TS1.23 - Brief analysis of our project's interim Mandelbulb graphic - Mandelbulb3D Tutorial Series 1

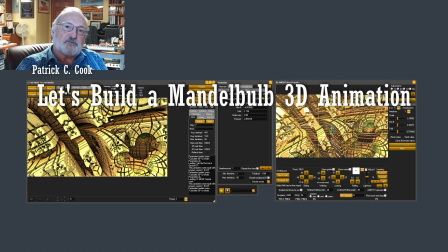(0:01)
Patrick Cook here. Hey, thanks for stopping in. I appreciate it. Thanks for staying with our Mandelbulb
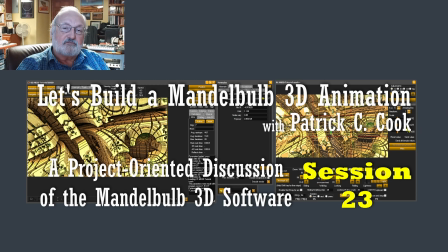(0:11)
tutorial series along the lines of an animation project that I'm pursuing
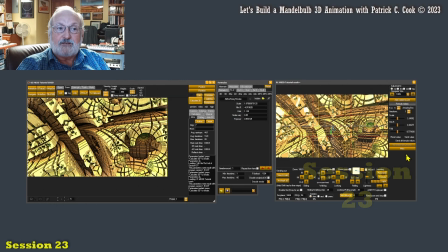(0:19)
that we are utilizing as an opportunity or as an excuse to talk about the various features and functionality of the
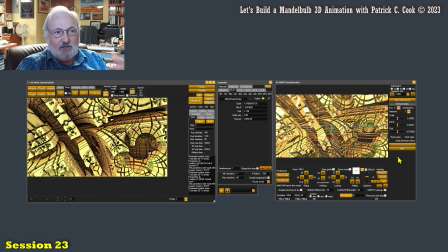(0:31)
Mandelbulb3D software. The last session I was tweaking the formulas to try to get us to our model graphic,
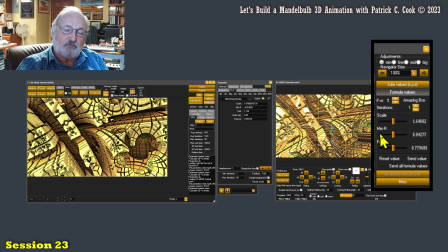(0:47)
in which case I'm going to keep moving forward for a full animation, which will all be covered here in this tutorial series. Now, so I'm going to continue in experimenting and tweaking in my formulas
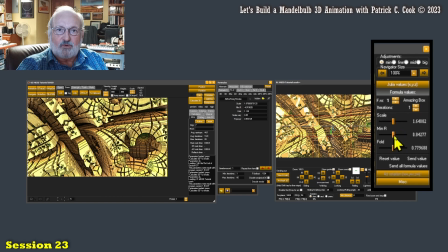(1:05)
until I think that I've gotten something that I can run with in terms of further developing the animation. All right, so let's see what we got. So, all right, so I did push that to main.
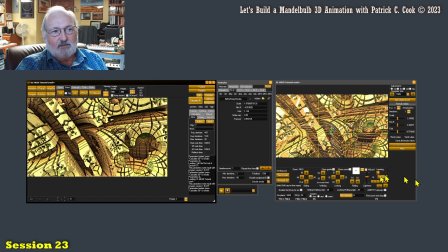(1:24)
I did save it. Let's come back over here. Let's walk out.
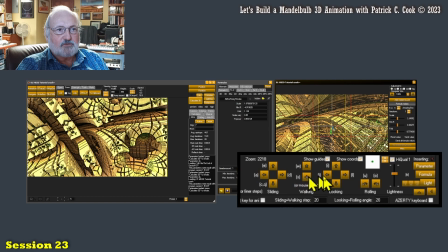(1:30)
There we go. Let's walk out. I'm going to rotate. Okay, rotate. Let's see what we got here. I'm going to slide up. I'm just trying to kind of dial in a, I'm going to look up.
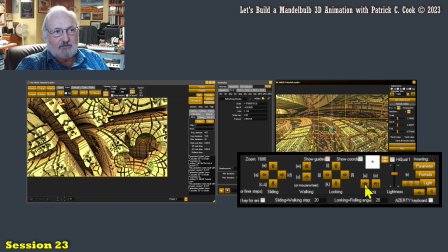(1:49)
Going to rotate it just a little bit. There we go. I'm going to push that over to main.
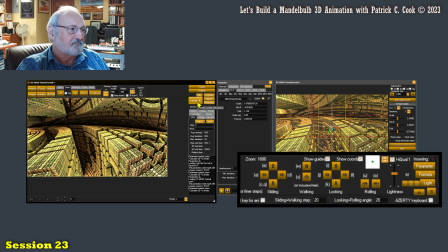(1:55)
See what it looks like. All right, interesting. Okay. All right. You see here that I've got a sense of depth. I've got a sense of depth. I've got some curvature going on.
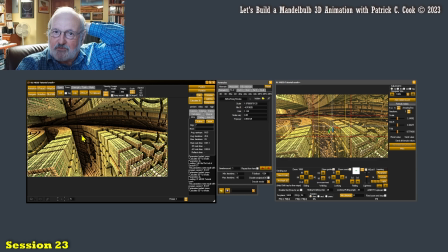(2:14)
In photography, these kind of visual attributes can be very, very interesting. You notice here that I've got, from a vantage point,
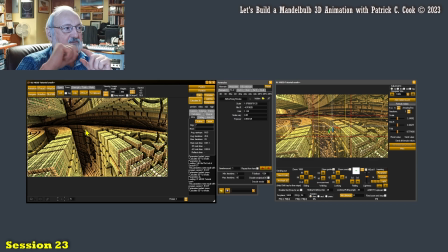(2:29)
from the camera, the viewer standpoint, and the artist standpoint as well, I've got a curve going on, you see, and this curve is taking me out of, it's visually directing me out of the frame.
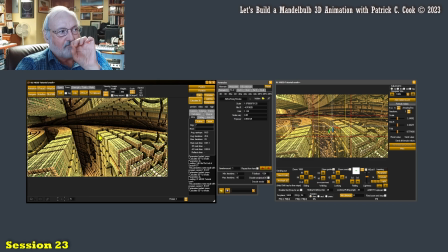(2:50)
If you can kind of think of it as a path, yeah, out. You see, and in photography, it's very interesting because what you want to try to do with photography is give the viewer an experience.
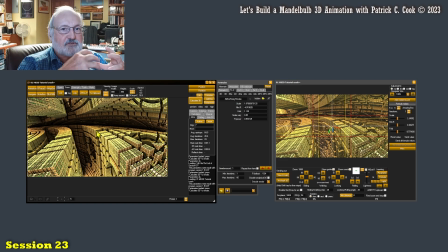(3:08)
Part of the experience is a sense of movement, a sense of depth, of course, an association, something that they can understand, that would help them kind of make sense of the image.
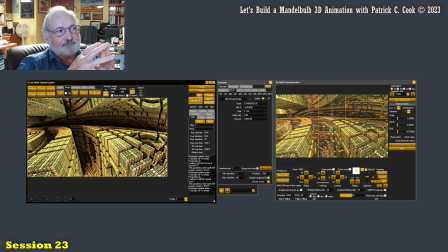(3:26)
With fractal graphics, you can do that by controlling the geometry of the image. And so in this case here, I've got a nice curve going on, which gives a real sense of perspective,
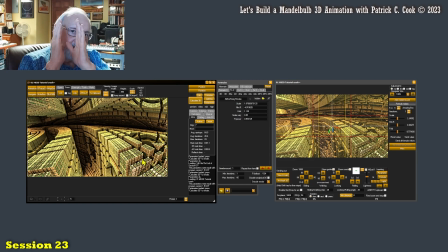(3:43)
but yet it's not just a straight, boring perspective. It kind of bends. It bends and it takes the viewer out of the image. And as a matter of fact, it's interesting because this graphic is bending sort of in the wrong direction.
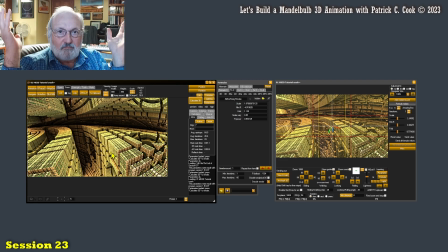(4:03)
All right, you know, Americans tend to read left to right.
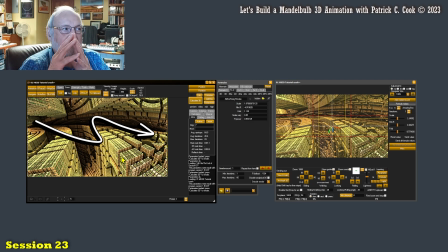(4:11)
Well, this graphic here is tending, it's suggesting a movement of right to left. So it's kind of opposing something that, say, an American would be comfortable with.
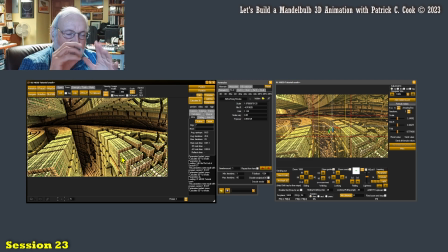(4:27)
So this is kind of setting up a little bit of tension. And also, we're moving into darkness. All right, so that sets up a little bit more tension. And the viewer doesn't really know where it goes.
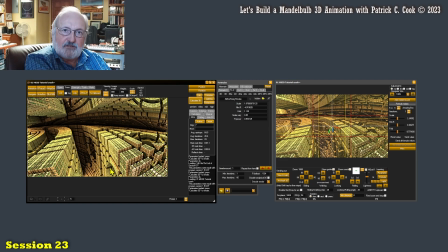(4:45)
It just kind of goes off to nothingness. That's another level of tension. All right. Plus, there's some interesting visual what would you call them, artifacts that are going down in here.
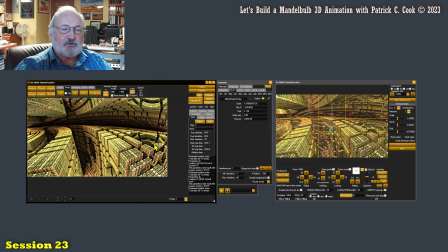(5:04)
You know, it's interesting because this graphic here, which is nowhere close to what I would be satisfied with, is actually has some elements of an interesting artistic a point
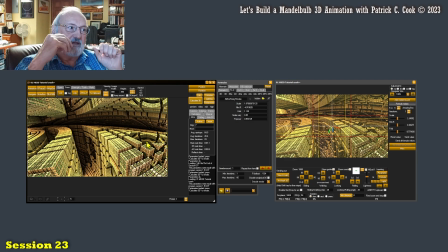(5:25)
where the lines and the curves and the detail and the mystery and kind of the enclosure. This is an uncomfortable image.
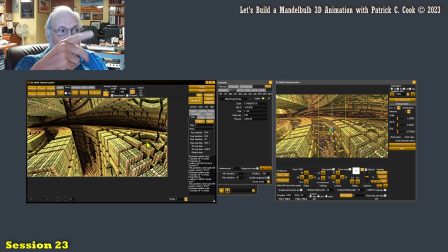(5:42)
Doesn't have to be that way. I can manipulate things. I can make this as comfortable as I want. But maybe I don't want to. Maybe I want to put the viewer in a confined space.
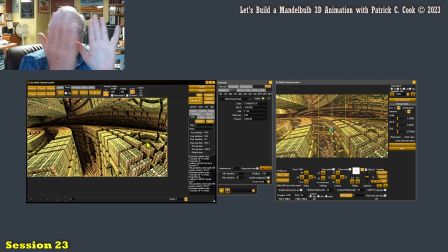(5:55)
Maybe I want to have them be uncomfortable with exiting the frame in the wrong direction, in an uncomfortable direction. Maybe that's what I want. That's all part about being an artist. And when you're a fractal artist, you have
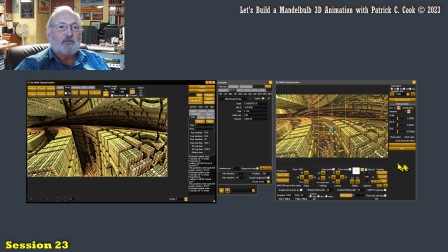(6:15)
software tools like the Mandelbulb3D that would give you a digital canvas that you control and manipulate with math. And the cool thing about it is you don't need to understand the math.
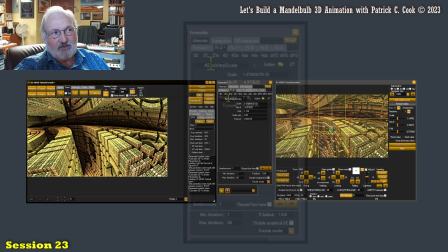(6:34)
I'll give you an example. Let's go back over to here. Here's formula number one.
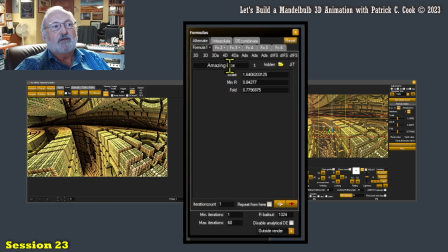(6:40)
Formula number one. Here's Amazing Box. Now they're giving us 3 properties that we can control of this formula. So what's the formula? If we look at info, that's the formula.
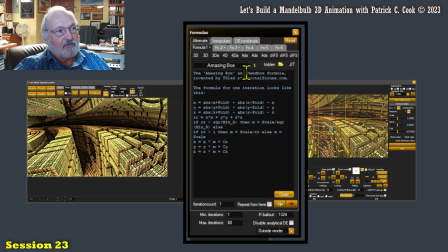(6:59)
The Amazing Box, aka Manbox formula, invented by Tglad at fractalforms.com. The formula for one iteration looks like this.
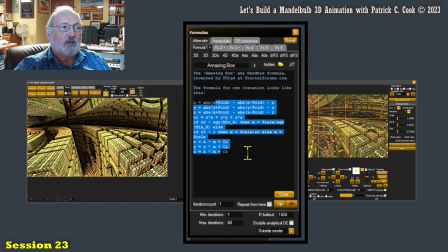(7:16)
That's the formula. I don't need to understand that formula. I don't. I mean, I can. I could take the time to study it, and it makes a lot of sense. But fractal geometry is mathematically based.
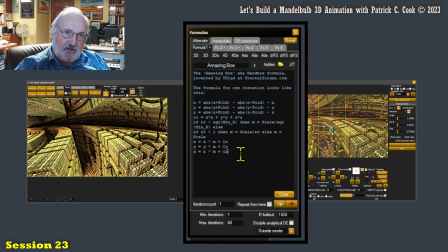(7:36)
That's the nature of the beast. What we can do here is we can use this mathematical manipulation of not just one formula, but we can mix the formulas, all right?
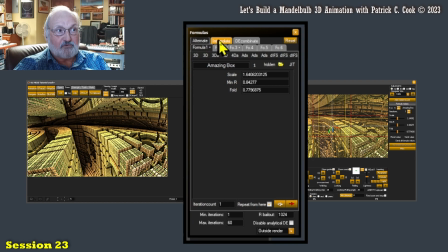(7:55)
And we can mix them in different ways, like that, so that we can get some very interesting graphics out of it, which we probably could do something with, all right?
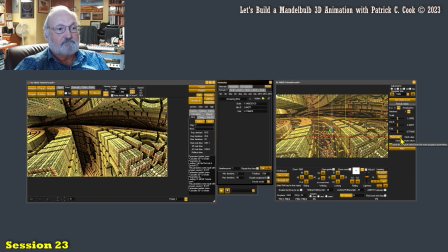(8:09)
So that's what I was doing. I was in the process of fooling around, seeing if I can find an interesting point of view.